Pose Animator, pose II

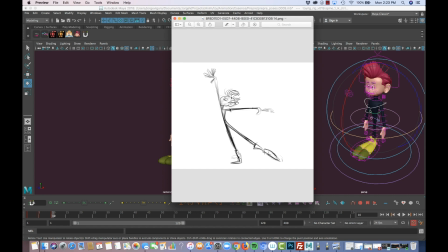Again, this is going to create some contrast, and when I do those kind of things overall, that those two last pieces of exploration and looking for my favorite spots to work on a pose, which is the relationship in between the parts of the body
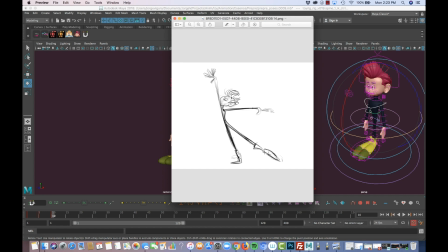and the lines, and considering the character as a line, I found out things like, okay, things that I want to work, like contrast, like this curve versus this line here, or the harmony in between the arms.
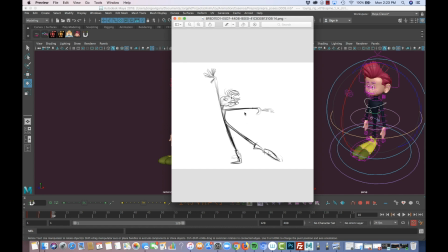Here there is not like a lot of harmony in the limbs, but I will definitely be looking for that. I'm gonna be also trying to make sure that this line also works very nice, that goes from the head all the way down till this leg. see how that goes.
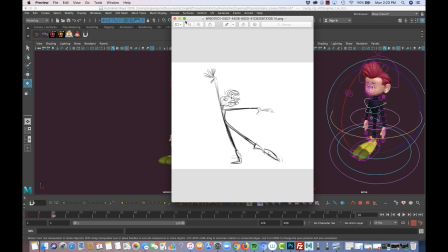And yeah, so let's jump in. Let's do this.
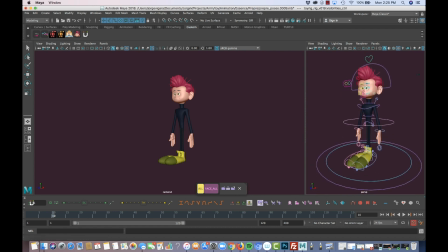And talking about how to attack a pose in terms of, okay, controls, what should I move first, what should I move later? Me particularly, is that something that with the years I become a little bit more organic,
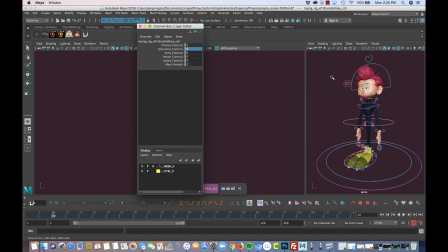and so I mix things here and there, but generally I start to move what I consider the primary poses. In Toy, we've built the character in a way that we have different categories on the characters. So I generally always start posing with the primary controls.
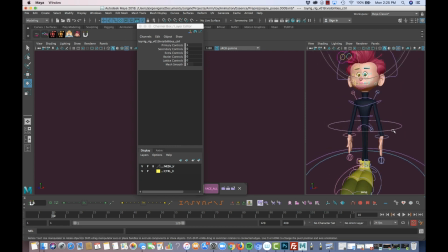With usually the primary controls are those controls that move the main part of the character, like the IK arms or the chest, the head, right?
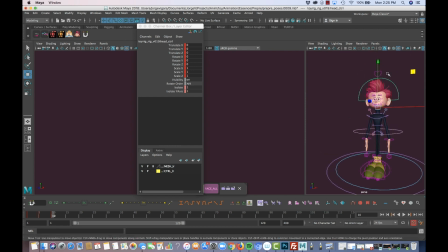So generally that's what I do first, and I start blocking, or at least getting the main shape of the character with those controls first. Sometimes I jump into secondaries too, because it's already,
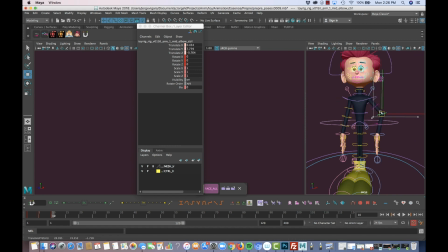secondaries is giving us something that is more kind of like in the middle, like elbows or some bends, for example. But I used to hold a little bit to do that. That's why I just stick first and work with the primary controls.
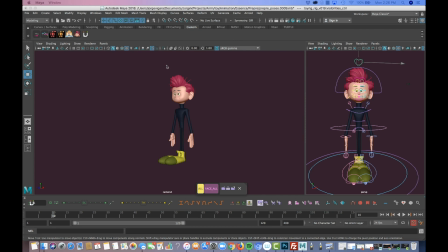So let's do that first.
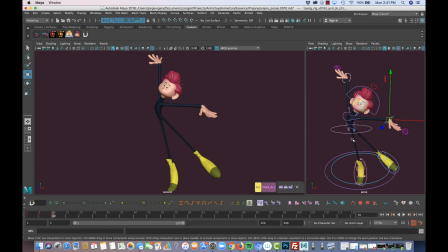So this is pretty much it, what I've got only working with the primary controls.
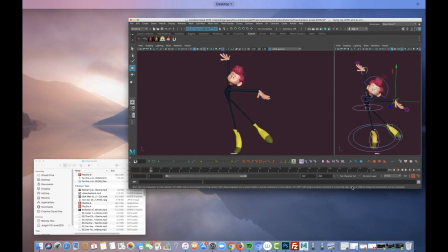If we look closer to
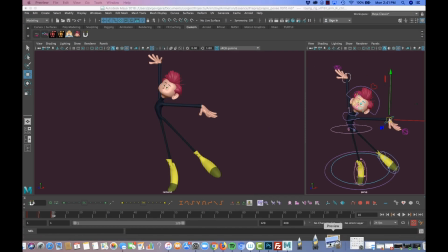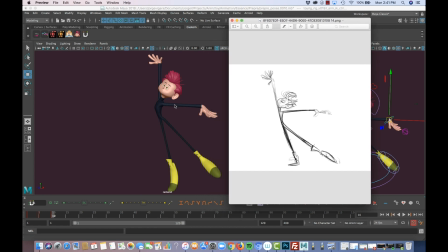this body here, we can see that it's getting more or less there. It's close, but remember that first thing that I mentioned to you is that the first thing that I try to do is to get
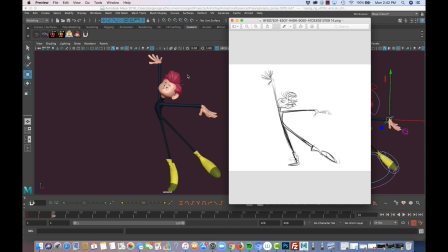an imprint of what is the intention or the emotion behind the character. I said that I was looking for gratefulness as the character tried to fly, as a ballet dancer, and that is more or less here in the 2D.
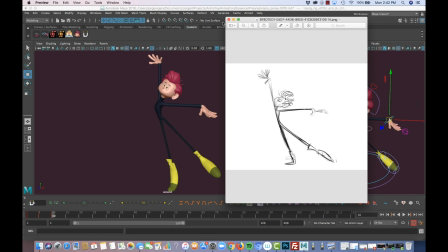But in the 3D, I think I'm going a step further, because my work is not just to copy this, is also to represent as clear and as appealing as I can what is inside the character. That's the emotion, that's the intention that I'm talking about, right?
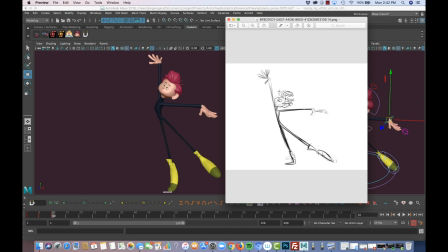So that's why I never attach myself to what's happening in here. I always try to really use this as a reference, and then try a step further.
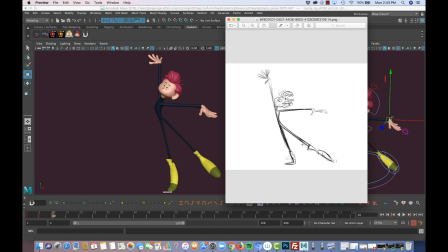And even though I want to keep some of the line aspects that I mentioned, or the appealing aspects that I mentioned, it's always going to be under that feeling or that emotion or that intention that I was looking for.